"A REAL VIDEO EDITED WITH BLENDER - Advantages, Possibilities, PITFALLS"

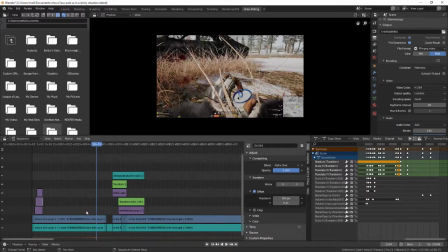(4:12)
That's why you don't see any effects here. And then after that, this is as far as I could get before open shot bugged out from just adding a few effects.
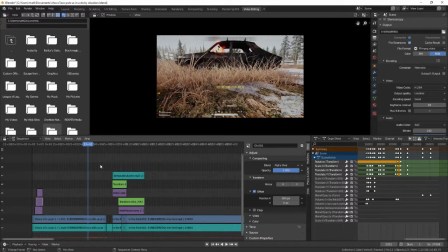(4:22)
So I had to come into Blender. That's why I came to Blender. Because yeah, open shot is...
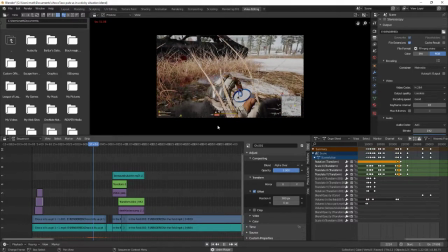(4:27)
So you're probably wondering how did you end up in this position? Yeah, I couldn't get past this part.
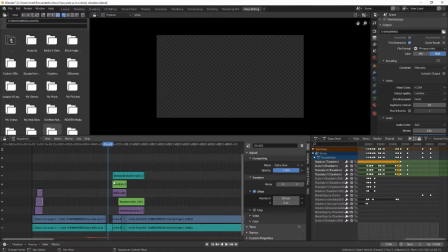(4:34)
It's like open shot was just crashing. So I exported it and started doing the rest of the work in Blender.
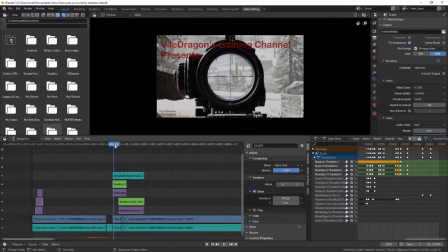(4:41)
And this is where I did a little intro, some ukulele sound, and I put some keyframes in there to fade the sound out at the end.
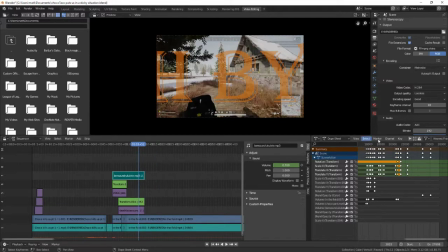(4:51)
You can see the volume. So there are some keyframes and this little dope sheet over here I brought over just so I could see what was going on.
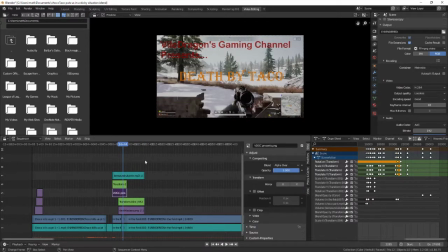(5:00)
And I have a few things going on here. This is the Violetrakens Gaming Channel Presents.
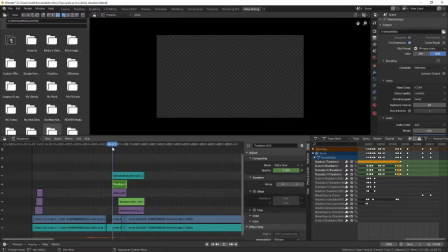(5:05)
I put a transform on it to change the size of it so that it fit up there in the corner better.
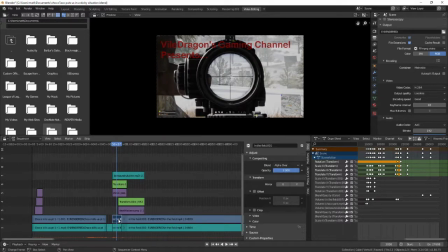(5:10)
It's just an image. And I ended up putting these cuts down here.
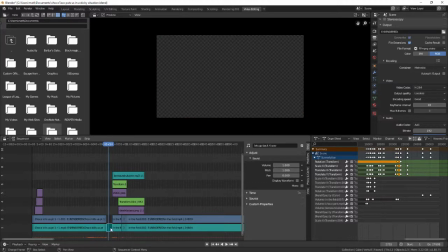(5:14)
I don't remember why. Well, this one was just a, it was a clip of, that's just sound. So it's just a dark screen. It's transparent. It turns into pure black when you render.
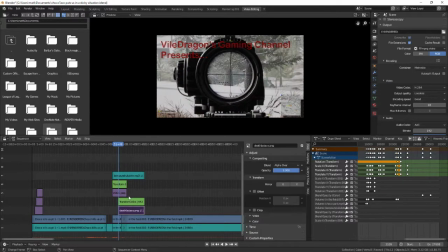(5:28)
And this image, which says death by taco, I think I have it fade in. Yeah. With the opacity right there. So I put a keyframe on that.
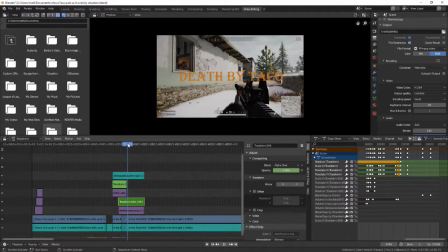(5:40)
And if you watched my previous video on Blender Video Editing, I talked more about keyframes and how to do those, but basically you just press I,
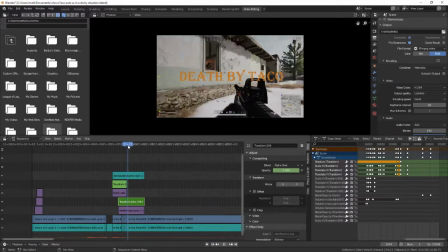(5:47)
hover over and press I, and it translates from the last keyframe. And then here I have some more keyframes.
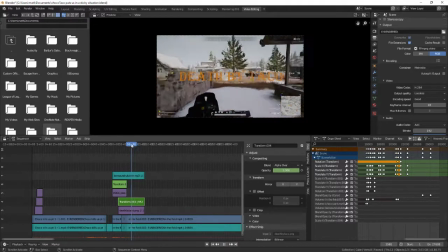(5:55)
I had it scale up and then fade out. So it had this flying at you, but fading out effect that you see sometimes.
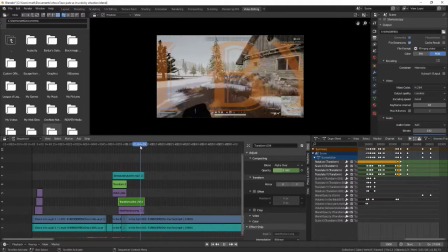(6:03)
So scale up and then fade out. So it's like it's flying through the screen, basically, that's the attention of that effect.
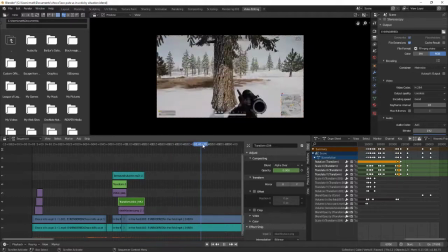(6:12)
And then it goes on. There's not a whole lot here. We basically fight a guy, it takes us a million shots to kill him,
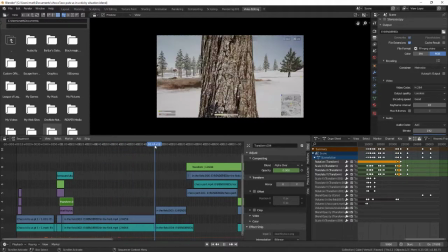(6:19)
eventually we get him, I blow up the car, this is how the car ends up in the middle of the field,
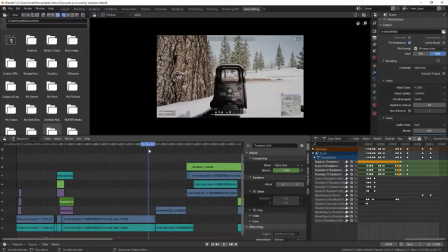(6:26)
I blow up the car, because we threw smokes and we couldn't kill him, and the car starts rolling after it blows up and rolls to the middle of the field.
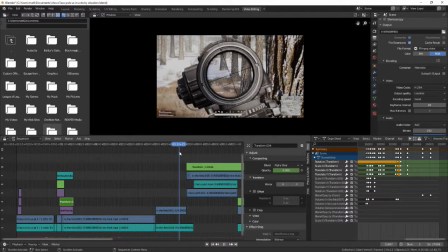(6:38)
So we finally get him somewhere here, right about here I think, next shot maybe, this shot, boom, finally get him.
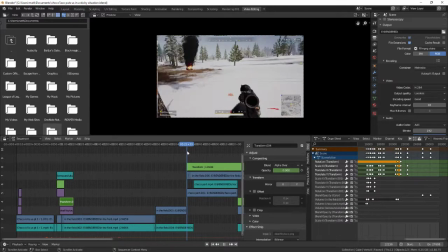(6:45)
And I decide, okay, I'm going to run over and get his gear,
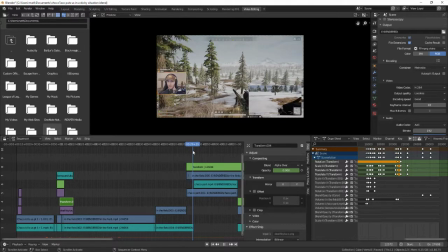(6:49)
and it was at this point that streamer Choco Taco and his partner stumbled across us and see, oh hey look, there's a guy who had a burning car over there,
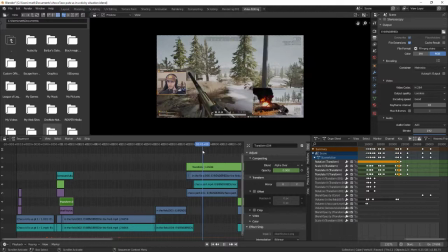(6:58)
let's start, let's kill him. And they started popping shots at me and I was like, oh no, that's where the video started and I cut it.
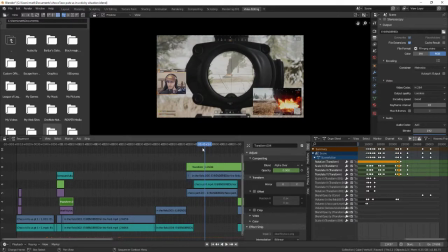(7:05)
So that's why I made it small.
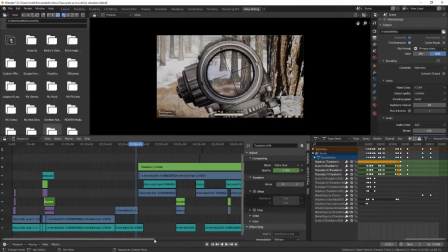(7:07)
So to do this little picture-in-picture thing, well let's see first I brought Chaco's video in and it's all right here. I cut it up some, but I put mine over top of it and put a transform on it and use that transform to do
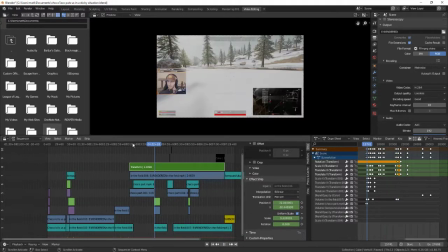(7:24)
scaling and positioning. There's a lot of keyframes here to get it to do that.
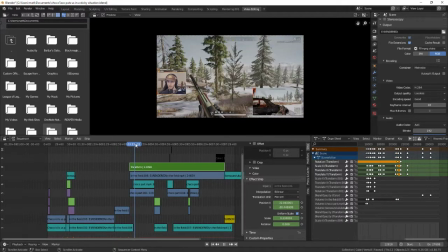(7:29)
But yeah, as you can see it's scaling and going down here until I get it there eventually.
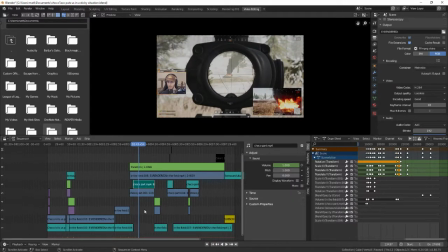(7:35)
And that way I reveal his video. And this is his audio. I cut our audio here because you heard it at the beginning, the same thing.
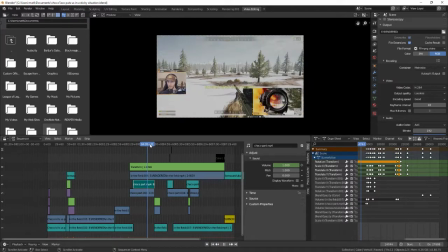(7:41)
You get to hear his play and it's, it's pretty hilarious.
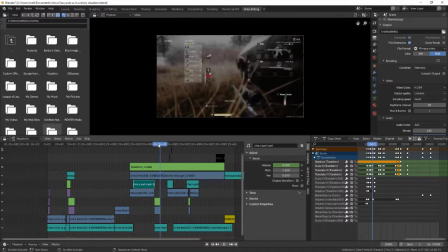(7:47)
And let's see, what do we got here? Okay. So then I scale the video back up,
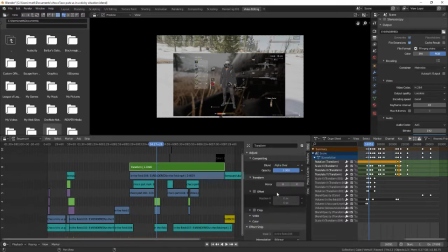(7:56)
I got to click on it. Okay. So it shows the properties of whatever you click.